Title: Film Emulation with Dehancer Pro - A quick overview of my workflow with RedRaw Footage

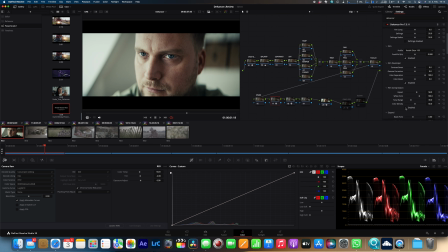(8:28)
When you look here on the left side, the window light, and as I turn the film compression on and off, you see a different behavior in the highlights. Maybe you can say a smoother roll off. You can also see it in the scopes as well.
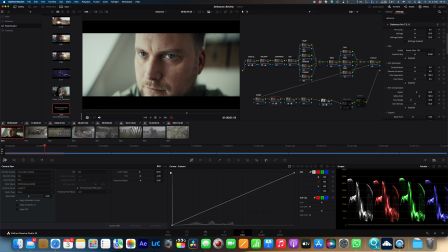(8:45)
So if you have highlights in your picture, the film compression helps sending that smooth highlight roll off from the film negative. Okay, so the next thing we have is the film developer tool, and from my side, as I already said,
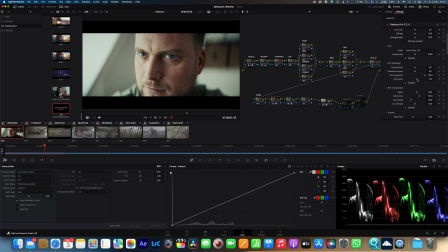(9:05)
the footage always is a bit too desaturated for my personal taste. So what I like to do is I bring up the color boost. So it's always a good idea to use the tools within Dehancer. And now we come to the point.
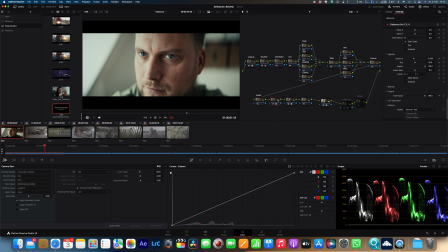(9:23)
One of the main reasons that I like to split the Dehancer up into 3 single nodes is because we can use the total impact dialer and dial things directly to our personal taste.
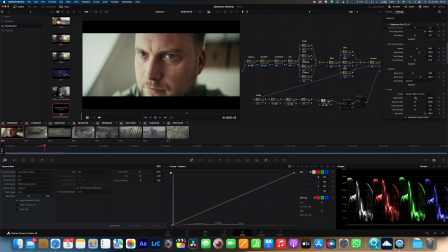(9:39)
So the main reason to split things up is to have a little bit more control over all the single aspects that the Dehancer has to offer. So once we dial in our total impact to our personal taste,
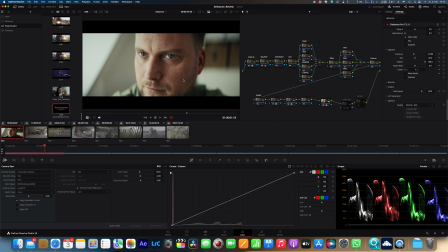(9:59)
maybe around 80% or something, we then can move on to the last node, and we will bring in the Dehancer plugin one more time. as we did on the last two ones, we disable our tools, we set in
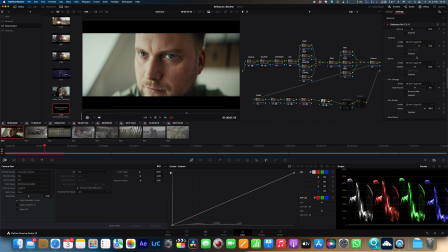(10:18)
our source, and now we jump directly to the effects.
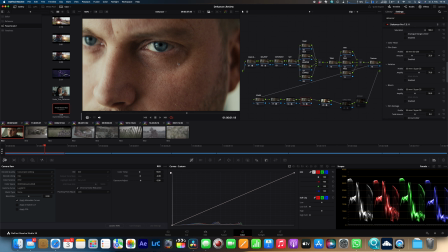(10:24)
First we have the film grain, which in my opinion always helps to sell the filmic analog look. This is something I always use when I'm using the Dehancer plugin,
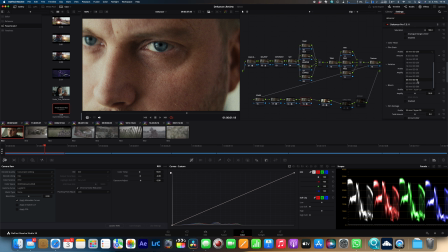(10:38)
and the grain inside the Dehancer plugin is pretty nice. You can select from different profiles.
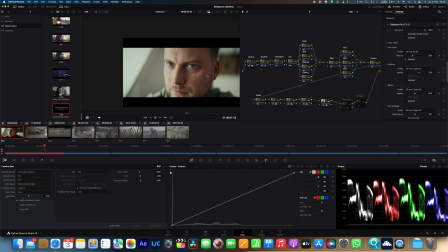(10:45)
I like the 65mm, and I don't know if you can see it, but you have a fine, nice grain,
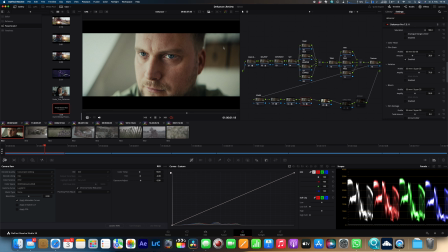(10:53)
and when you're turning things on and off, you can see directly an impact on your footage. The next thing we want to enable is bloom.
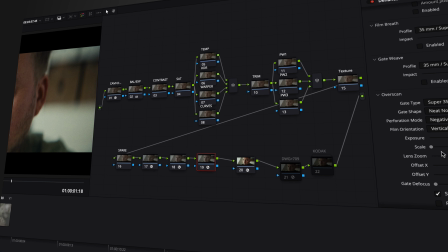(11:04)
So bloom emulates the combined effect of light dispersion on contrasty image areas.
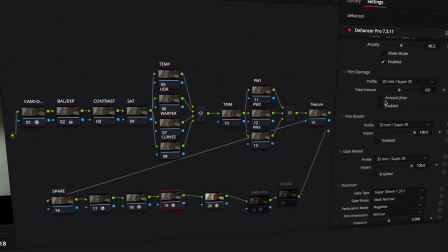(11:11)
I like to turn this one on, and that gives a nice little touch to the final image.
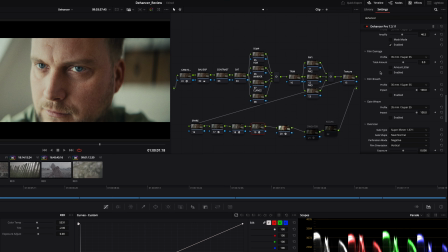(11:20)
Then we also have the film damage and film breath and gate weave, and also an overscan effect. I rarely use those because for my taste the
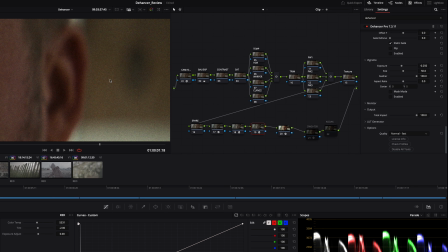(11:36)
grain, bloom and sometimes the halation effect has the most and beautiful
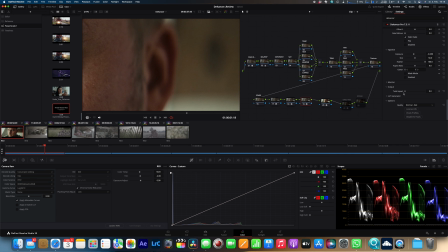(11:42)
impact on an analog look. And as you can see here,
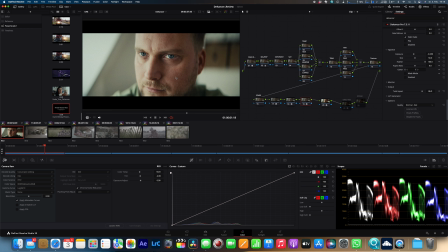(11:48)
dialing in the total impact of just these effects also is a great way to tune the final look. Once you dialed in your Dehancer look,
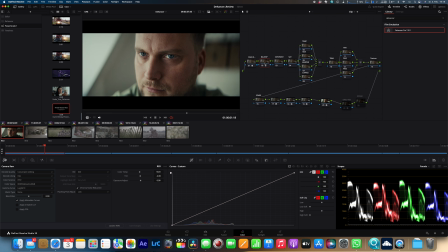(12:07)
what you might want to do is come back to the balance node once again with the Dehancer effect active, and you might want to have a final check for your balance and exposure.
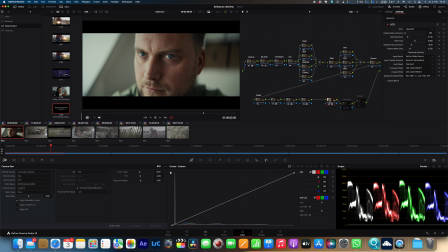(12:22)
Sometimes it's, in my opinion, necessary to correct this a bit, and in the end what I also would like to recommend is adding a fourth node behind the Dehancer.